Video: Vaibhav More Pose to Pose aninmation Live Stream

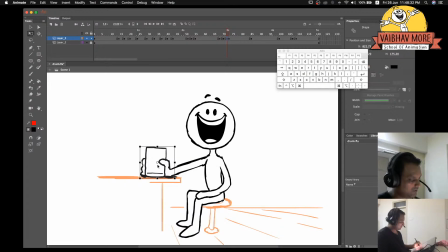Okay, maybe only this much, and I'm just going to tilt it a little bit, stretch it a little bit to give that
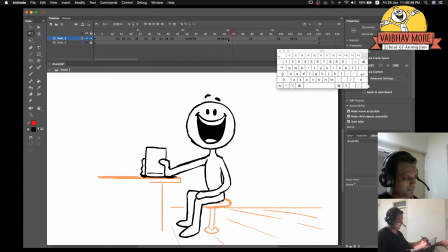bam, you know. So let's do a selection and see how it looks. Let's just play back this much.
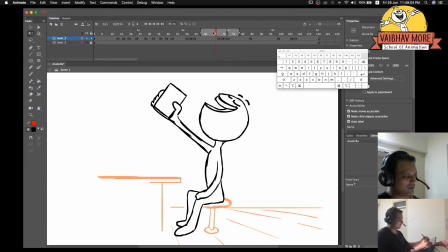So this is not running real time right now, but
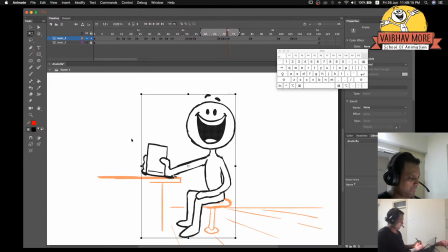I'm sure you can feel the bang. What I'm going to do is I'm going to again do this drawing. I'm again going to copy paste this, but this time I'm going to do it from the shoulder.
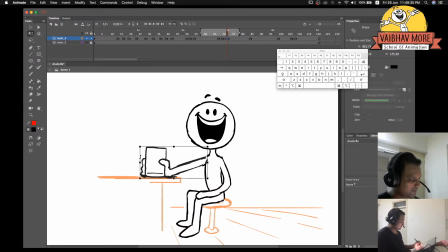Yeah. So you feel this slight bump. Yeah, bump.
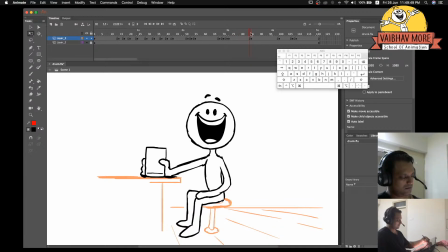That looks good. And then from here to here, there's another thing. Yeah. So I'm going to take a small pause here, and I'm going to get back to you.
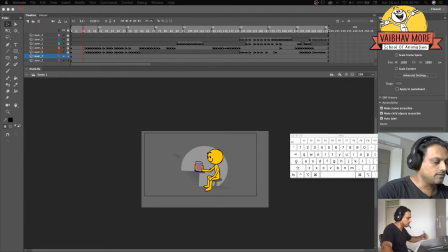So here I am with the final product.
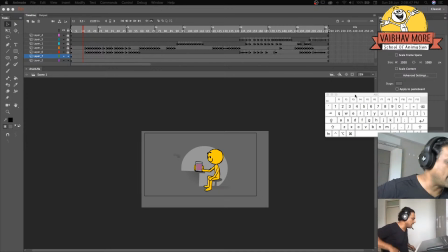I almost finished the animation. There are a few more things that can be added and removed, to make it more perfect. But I think this is good enough to explain how you can take a couple of drawings and turn it into a smooth animation and tell a story.
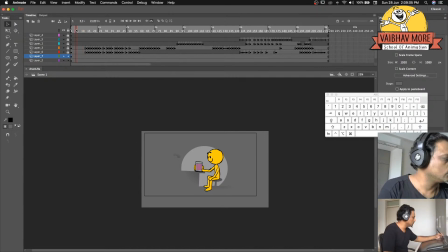So this is what you see right now. I'm going to just play back once again. So I went ahead and I filled the color, and I kind of composed it in a frame, added a little background to it for suggestion. And so let's see what it is.
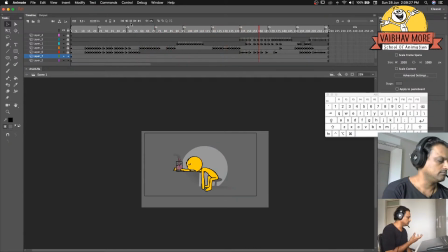So a little bit of sound effects and some background score will really add more life to this character. And I hope I will be posting this with the sound design and a little bit of compositing in couple of hours.
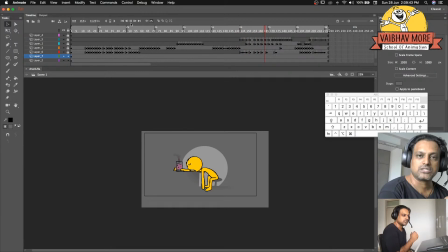So I hope you enjoyed the demonstration, and I hope I was able to uh, impart some knowledge, and that can help you do your own animation.
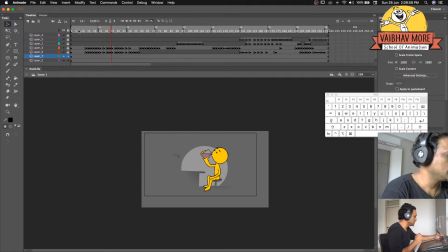So let me just revise the whole thing and show it to you. So we started with the single frame, then we moved on to a couple of drawings that actually tell the story. So the guy is picking up the uh, glass, and he is
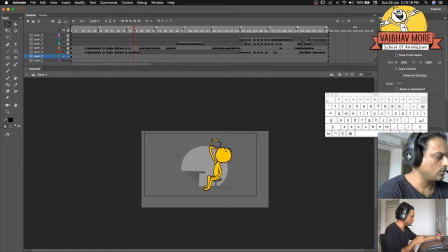so this is the actual storytelling drawing, and from here, bam, and then a little psych just to add a little humor to the story, and bam. Okay, so that's about it, guys.
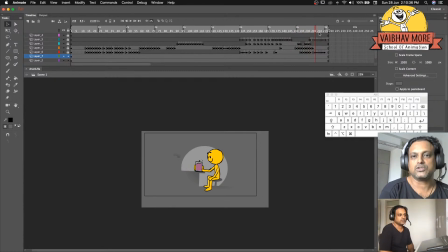So thank you very much, and I hope you enjoyed this demonstration, and hope to come up with few more interesting demonstrations of animation. Thank you very much. Have a nice day.
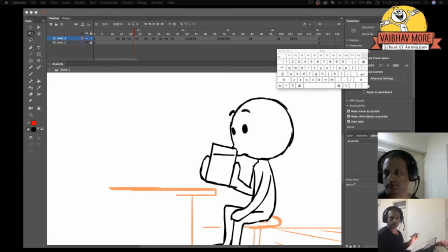So here now we have roughly put